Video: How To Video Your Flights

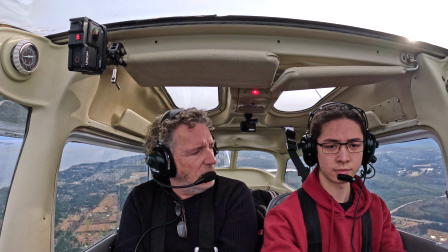8:16 A nicer perspective is available if you can mount the clip on one of the sun visors.
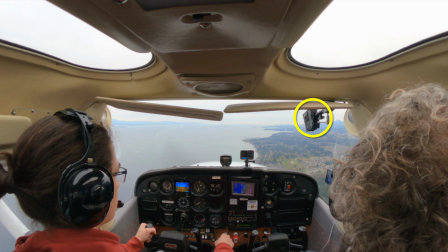8:22 You'll have to experiment a bit to find a position where the weight of the camera won't cause the sun visor to droop. GoPro makes adhesive mounts with flat and slightly curved bottoms.
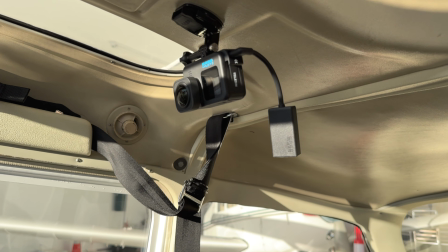8:33 Adding one of the flat bottom mounts to the ceiling console can offer a great overview perspective,
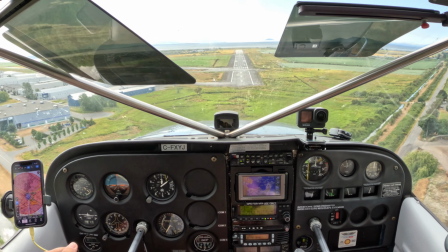8:40 capturing both the instrument panel and the view out the front window.
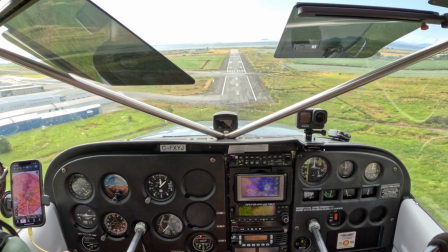8:44 This is a great perspective for student pilots who want to review their lessons.
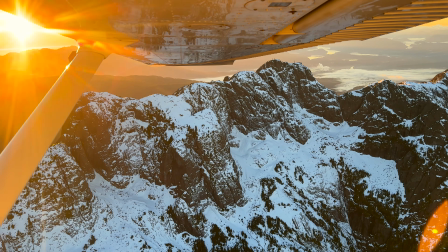8:49 Although it's not really a mounting option, it's worth mentioning that a passenger or non-flying pilot can handhold the cameras.
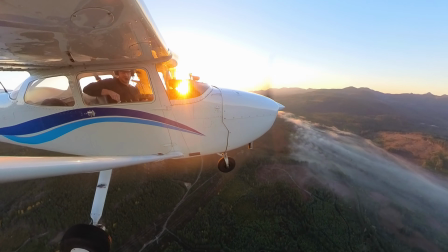8:58 On some aircraft, you can safely open the windows during flight.
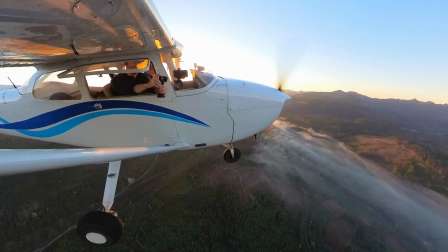9:02 With a proper neck strap or wrist strap to prevent dropping the camera, you can get some pretty dramatic shots,
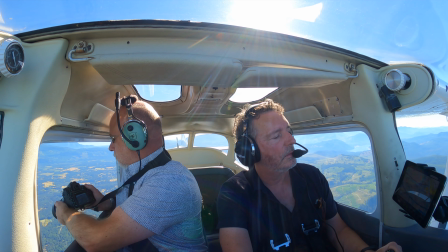9:10 all without the glare and reflections that come with shooting through the windows.
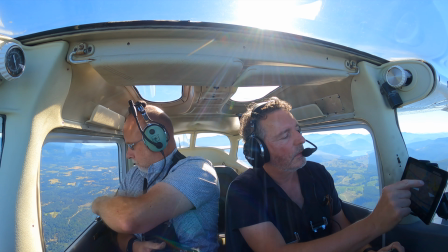9:16 This is an area where full-size mirrorless cameras excel, both for videos and photos.
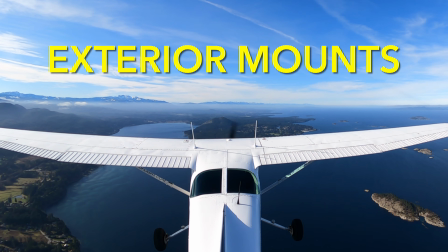9:23 Okay, let's take a look at the three main options for mounting a camera outside of the aircraft.
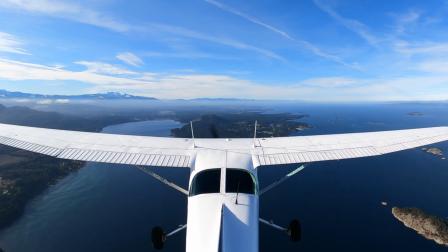9:29 Before you attach anything, make sure you check with a local certified flight instructor or
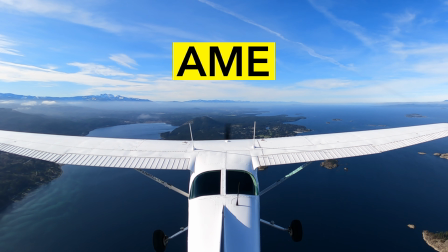9:36 AME to see which type of mounts are legal in your particular situation.
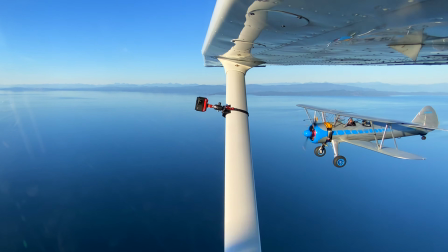9:41 If your aircraft has a strut, it can be a sturdy place to mount your camera.
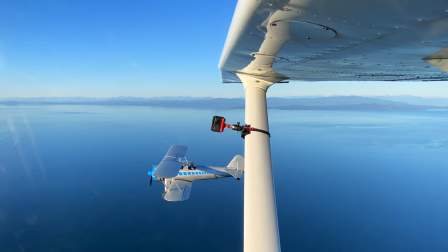9:46 Various companies make temporary strut mounts. The two brands I've used are Flightcam and Rocksteady.
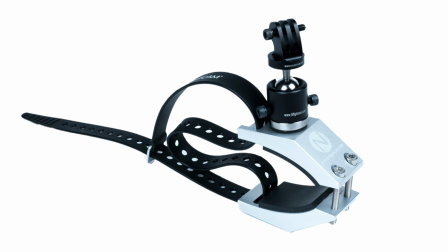9:52 If your airplane doesn't have a strut,
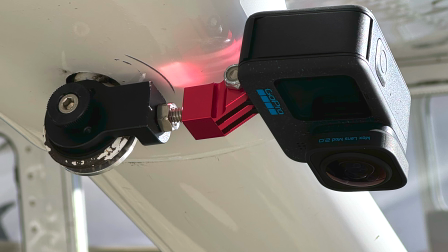9:57 then a tie-down ring on either the wing or the tail can be another secure option.
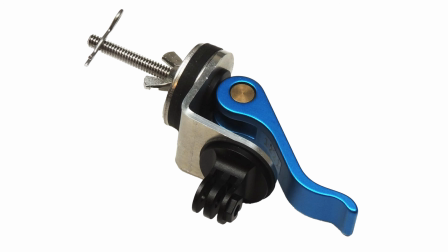10:03 Again, various companies make these. I've used models by MyPilot Pro and Rocksteady.
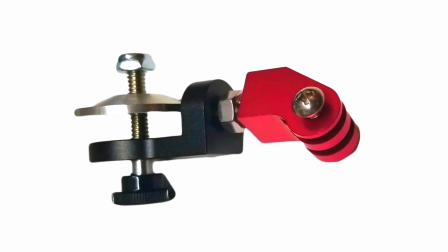10:11 Temporary mounts like these are great for rental or flying club aircraft.
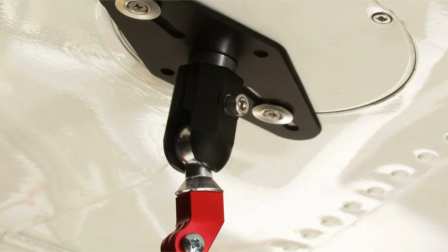10:16 For more permanent installations, you can also get commercial mounts that attach to inspection plates.
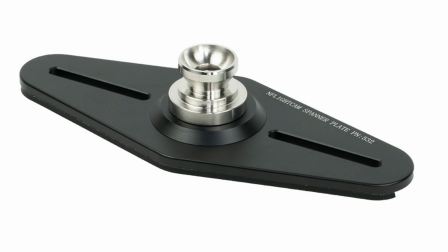10:22 I've seen models by InFlightCam and Rocksteady.
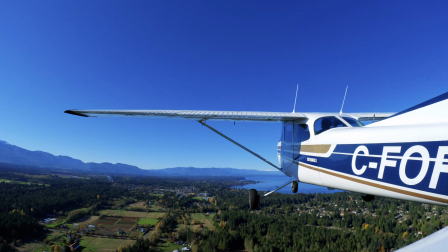10:26 Note that there can be vibration issues with these particular mounting points due to the skin of the aircraft flexing.
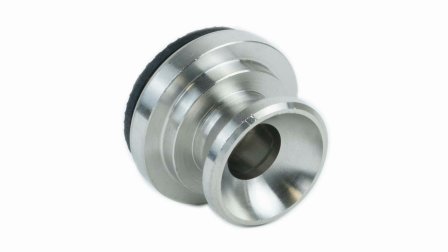10:33 This can give you jello-looking videos. InFlightCam also makes several mounts that attach with machine screws.
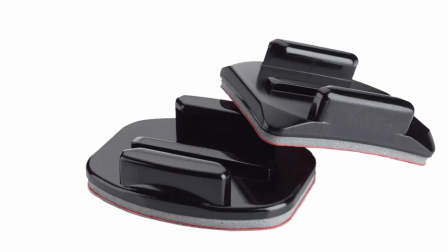10:42 These include 1 and 2 screw options. In the more risky category for exterior mounts are GoPro sticky mounts.
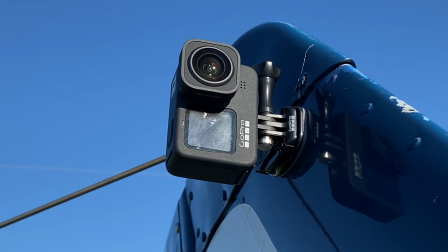10:51 A lot of pilots won't use them on the outside of the aircraft due to the danger of the adhesive failing or the plastic mount cracking.
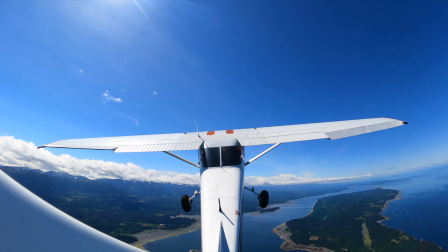10:59 I have used them in the past and I've never had one fail, but I do agree that they're a more risky option.
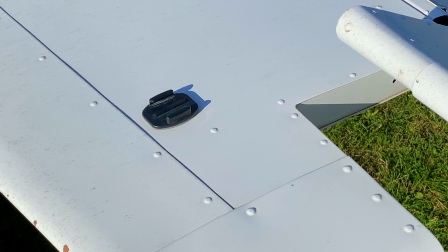11:06 If you do want to use them, make sure the surface you mount them to is free of dirt or grease.
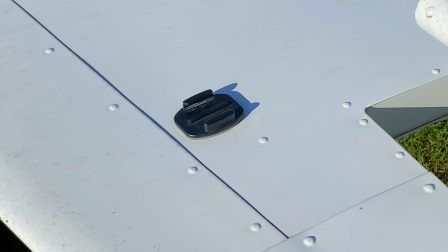11:13 Also, allow the adhesive to cure for at least 24 hours before mounting your camera.
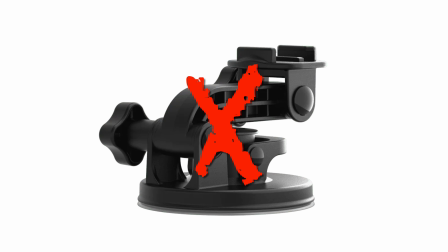11:19 Do not use a suction cup mount on the outside of an aircraft.
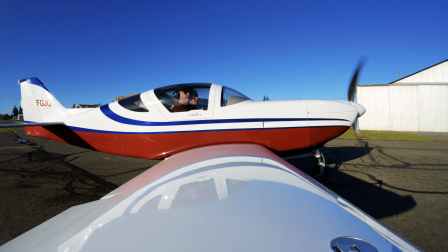11:22 The only exception might be for ground-based operations like a slow taxi back to the hangar.
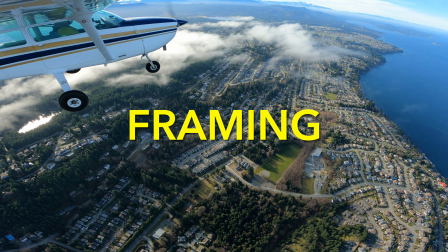11:29 Finally, take time to consider the framing of your shot when mounting a camera externally on the plane.
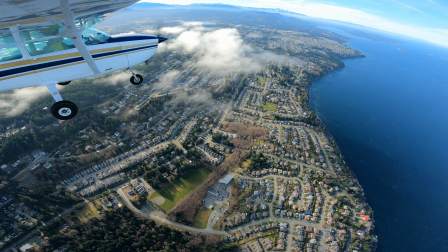11:35 If it's out near the tip of the wing, the fuselage of the aircraft will appear smaller, allowing more framing options.
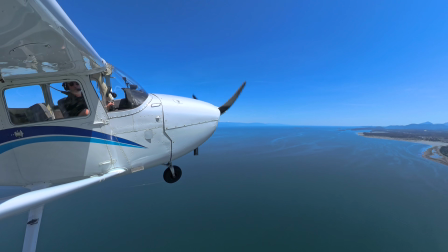11:42 If it's mounted closer to the root, on a strut or a tie-down ring, the body of the aircraft will appear much larger,
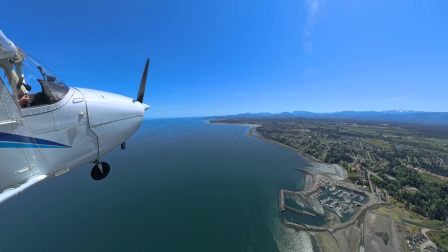11:50 so you'll want to turn the camera away from it a bit so it doesn't dominate the entire frame.
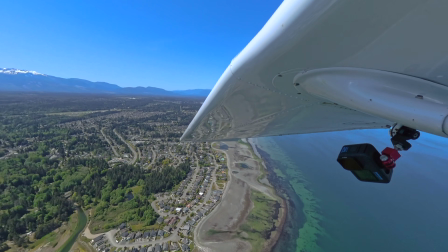11:55 Note that objects that are close to cameras equipped with wide-angle lenses appear really big.
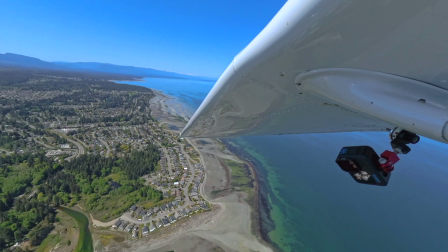12:02 This applies to action cameras and is especially true for 360 cameras.
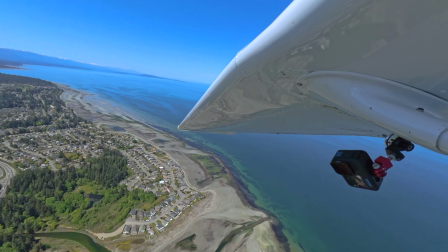12:07 Try to avoid a framing that includes a nearby wing or strut,
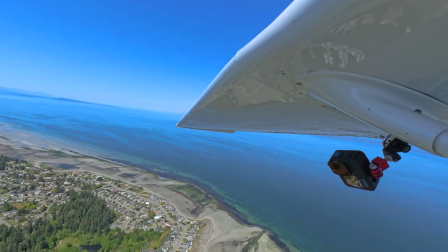12:11 otherwise your image is going to consist of mainly a big chunk of unchanging metal.
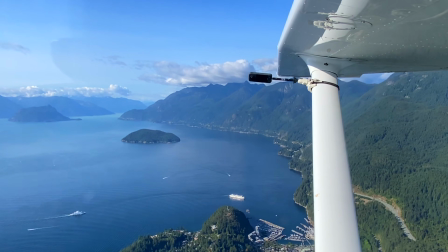12:16 One way of doing this is to use a slight extension pole to move the camera farther away from the strut.